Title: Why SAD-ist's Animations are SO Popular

When you hear the words Dream SMP, what is the first thing that pops into your mind?
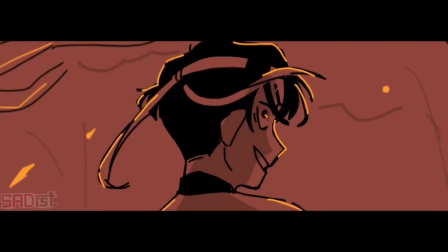Perhaps it's a certain character, battle, a specific arc, or maybe even a quote or just one moment that stands out to you.
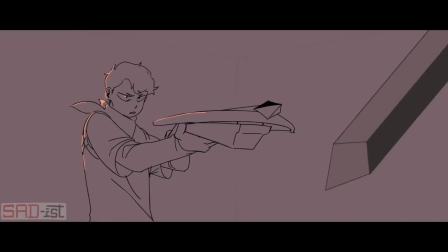But I'm willing to bet that regardless of what you think of, most of you, myself included,
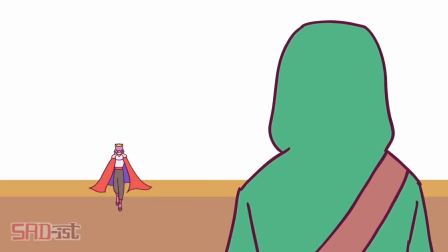think about the Dream SMP through the perspective of fan art. I mean, there's a reason that millions of fans see this instead of just this.
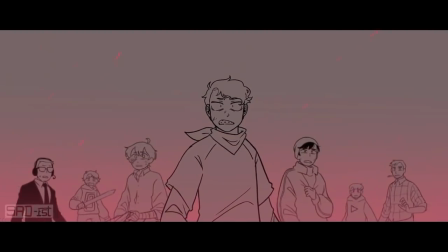But one artist in particular stands out from the rest, and their name is Sadist.
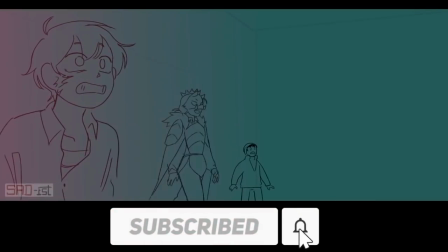Now if you clicked on this video, I'm sure that you are already familiar with who Sadist is. As one of, if not the most famous Dream SMP fanartists,
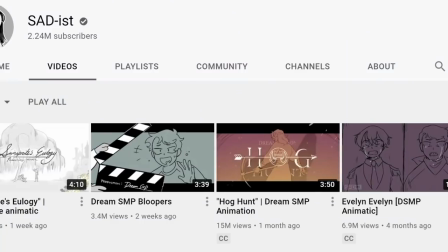her animations have gained millions of views, with her YouTube channel now over 2 million subscribers.
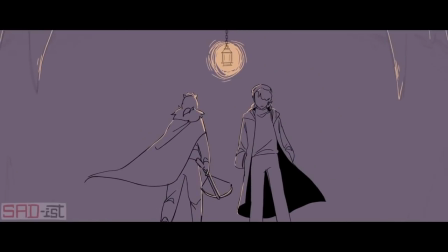But why, out of all the artists and animators, did Sadist become so popular?
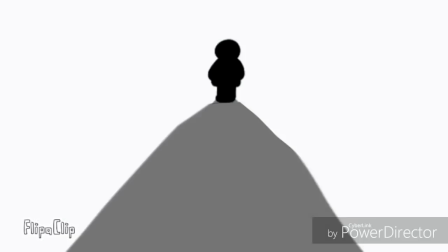Well, by the time she uploaded her first Minecraft animation, Sadist was already an established youtuber,
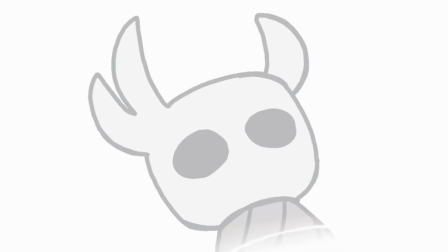with over 100,000 subscribers from their short Undertale, Hamilton, and Hollow Knight animations.
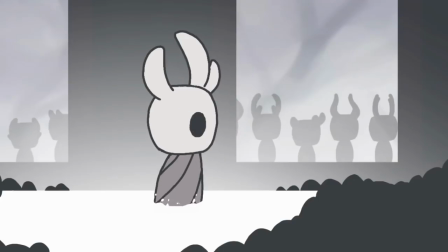But something you may not have known or realized is that her first Minecraft-related video wasn't actually about the Dream SMP,
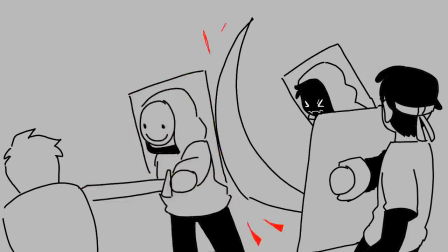but rather an animation of a scene from Dream's Minecraft Manhunt series. Uploaded in June of 2020, it is still to this day their most viewed video.
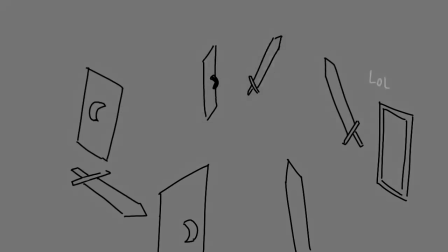But this, as we all know now, was just the beginning.
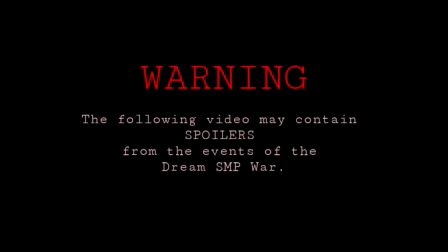Two months later, Satis released the Dream SMP War Animatic, which changed the game forever.
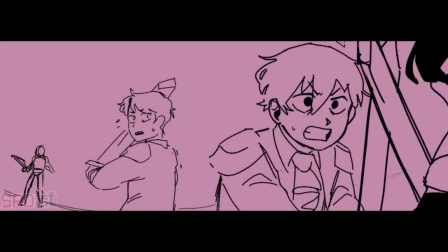This dramatic, fast-paced vision of the Dream SMP was an instant hit with long-time fans, new viewers, and even the content creators themselves.
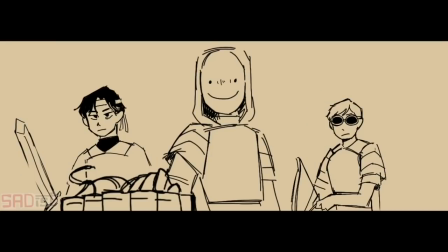It gave you just enough to keep you intrigued while still not giving too much away about the story.
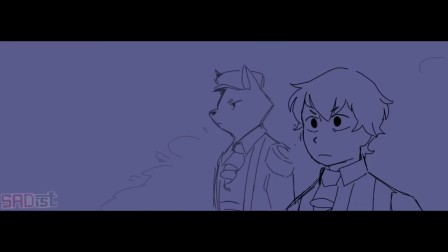It also added a visual and emotional depth to the characters that we couldn't necessarily get from just watching Minecraft gameplay,
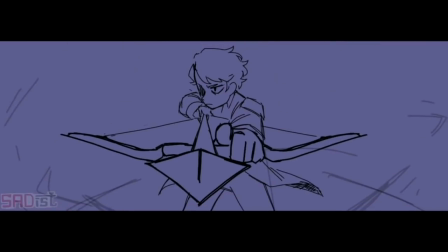especially since not every content creator used a webcam or even streamed.
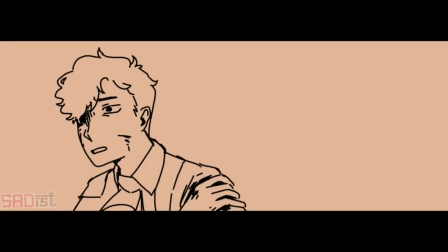But one of the biggest reasons as to why this animatic works so well was because of how it was structured.
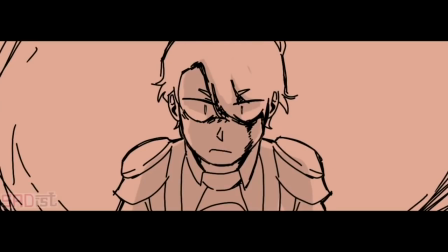Instead of animating a single clip or scene, she gathered some of the most iconic lines and put together what was essentially a trailer for the Dream SMP.
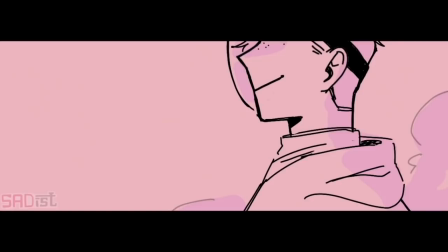For me, this was the moment it became more than just a Minecraft roleplaying server. Sadus was able to capture the characters in a way that made the stories come to life. life.
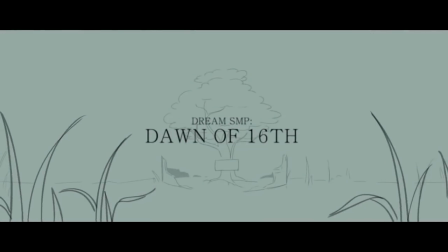But thankfully, it didn't stop there. With each new animation, Sadist has taken their techniques and drawing skills to the next level.
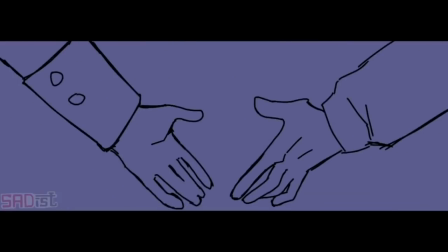It's easy when comparing that first animatic to her newer ones how much she has improved as an artist.
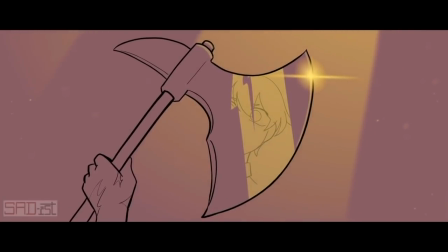Her designs are much sharper, and the way she uses shadows and light give her newest animations more dimension.
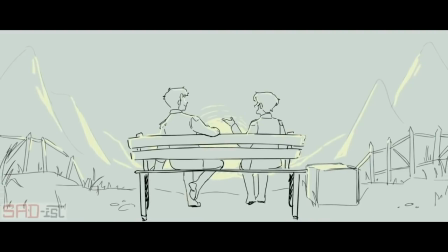Not that their earlier work was bad by any means, but it's extremely impressive considering how much more polished their latest animatics are.
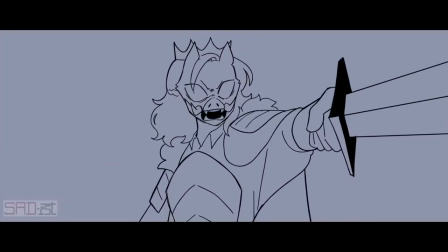I think another key factor in her success is Satis' unique style of animation.
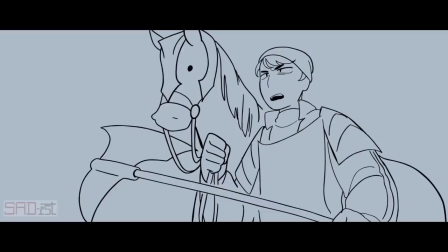Compared to some other artists, her illustrations aren't necessarily that detailed,
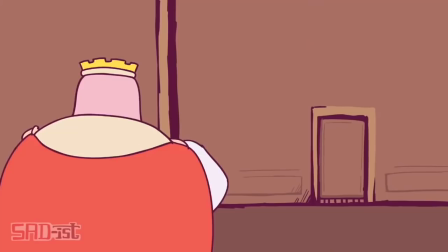with her signature monochromatic style and relatively simple but highly praised character designs.
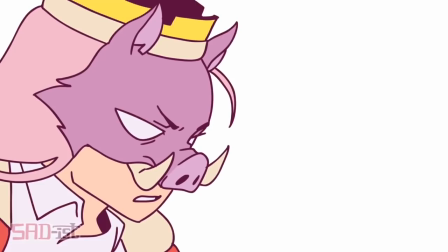But rather than making their drawings extremely complex or cartoonish, they wisely put an emphasis on the action.
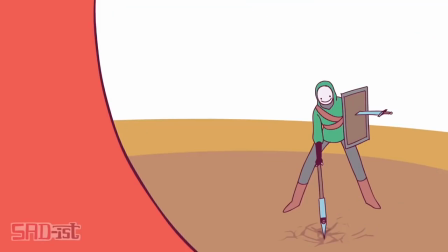Satis' animations stand out because of how fluid and realistic the movement is.
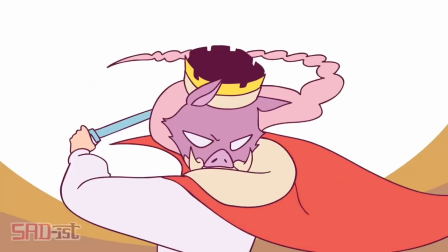It's easy to follow, and you can tell that she took the extra time to make sure everything looks just right.
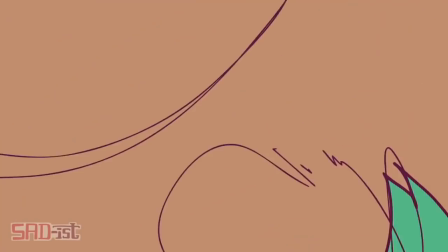Dream getting caught by the fishing rod in the duel,
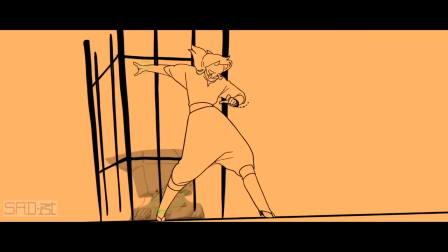or Technoblade's rebirth after the Totem of Undying are just two examples of Satis' more elaborate animations that she absolutely nailed.
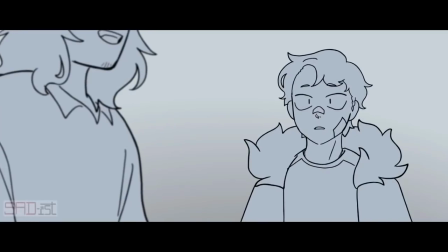Satis' use of pacing is outstanding as well, building the energy slowly until it crescendos in each animation.
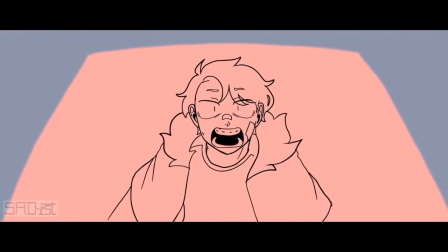This is amplified by their editing and choice in music, to generate a more powerful emotional response.
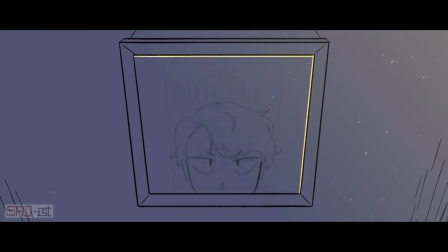Donna the 16th showcases this effect very well, with each cut and even the movements of characters corresponding to a beat in the song.
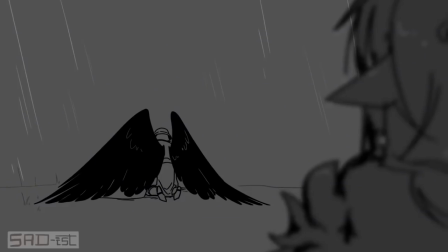The way that she also mimics camera movements, such as pulling focus between characters or the backdrop,
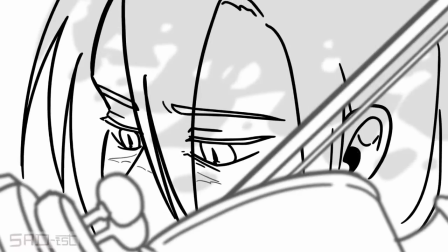creates something that feels almost cinematic, and it leaves you wanting more.
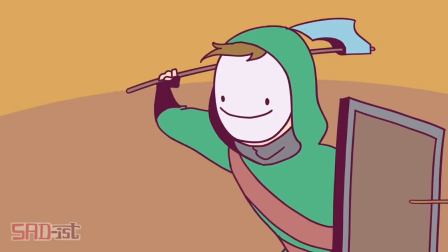It's hard to imagine the Dream SMP without Sadist, but it's even harder to grasp the full impact they've had in the community.